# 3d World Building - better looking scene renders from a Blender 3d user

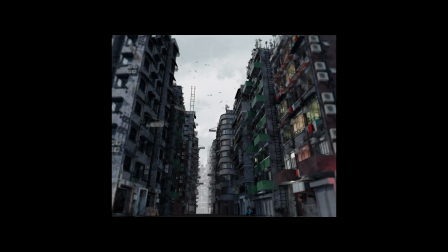(3:59)
Now the great thing with your mist pass is you can use it as a mist pass, just in an overlay, in a Photoshop overlay,
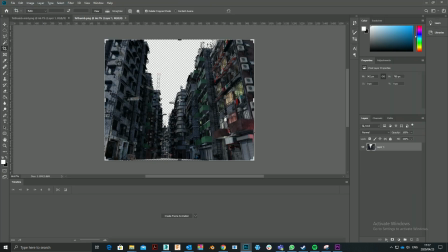(4:09)
down the opacity slightly,
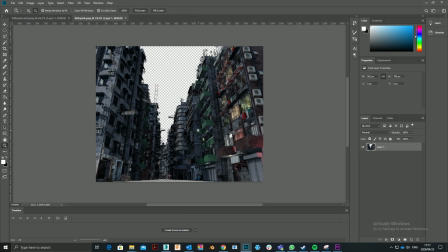(4:11)
but then duplicating that pass and using it as an alpha channel in your
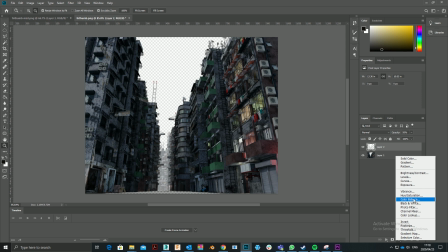(4:19)
color correction slot as well. And this could combine your turbidity with a little bit of dirt in the air, for instance,
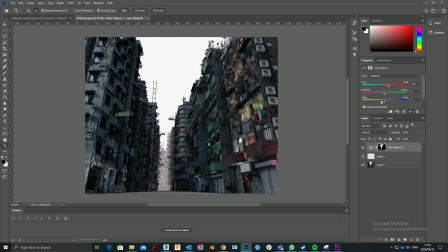(4:26)
maybe a little bit more red or yellow in the air.
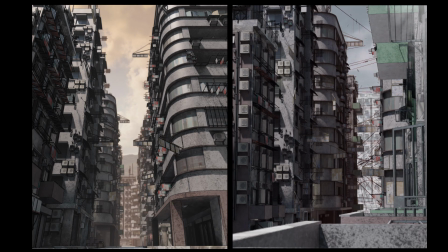(4:32)
This really enhances photorealism, and it just takes environment renders one level up.
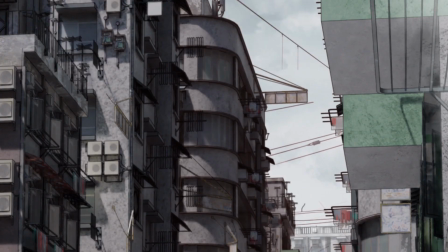(4:41)
So motion can be a powerful tool in bringing any scene to life. And maybe just an explainer from real life here. There are 6 types of different eye movements,
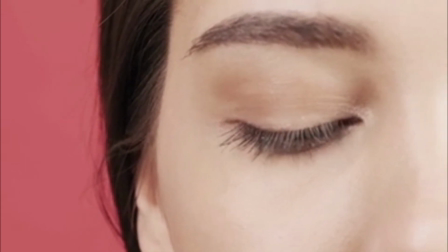(4:56)
one of which it's called saccadic movement,
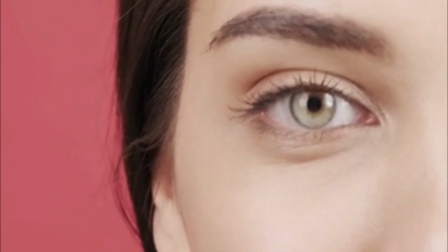(4:59)
is an involuntary movement of the eye that brings new objects of interest into view, and it's often triggered by motion.
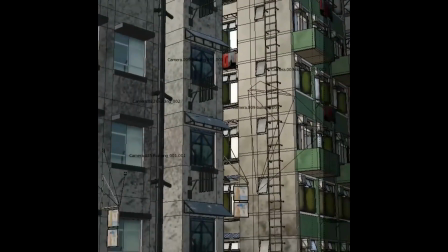(5:06)
So as I find, even on my Instagram account, I find the
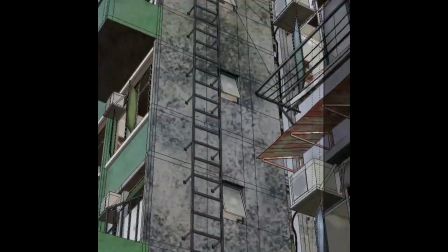(5:12)
stills with moving elements, in other words videos,
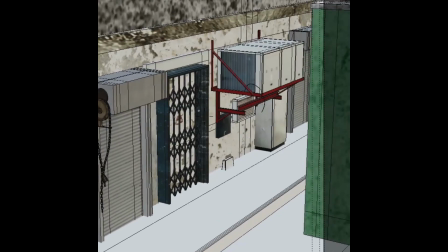(5:16)
are a lot better in terms of viewing or view count, and often they draw the eye in a way that a still doesn't,
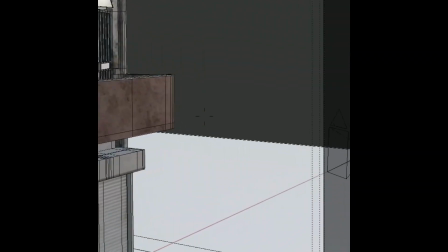(5:26)
because your eye is automatically and involuntarily attracted to motion.
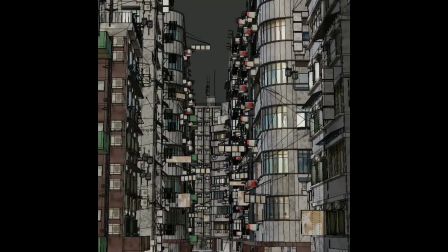(5:31)
I normally go by a rule: if the camera is static,
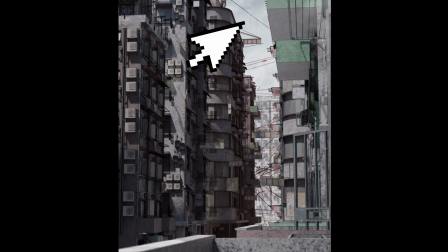(5:35)
then move an object, or if the scene is static, then move the camera.
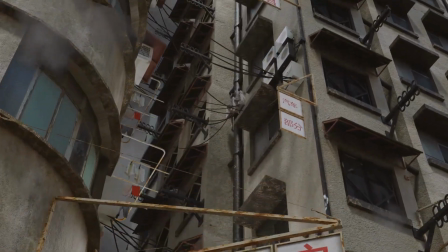(5:41)
And so obviously it doesn't have to be complicated.
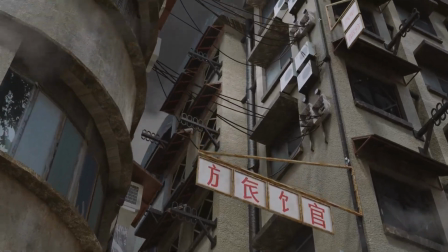(5:45)
In an environment like this, I'm literally just moving the sky to create some visual interest,
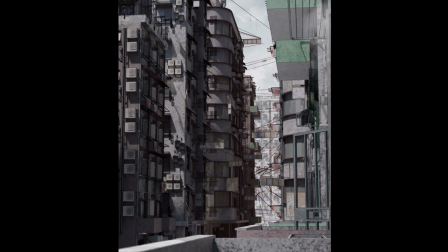(5:52)
but you can benefit hugely from adding some form of motion to your scene and also stimulate visual interest.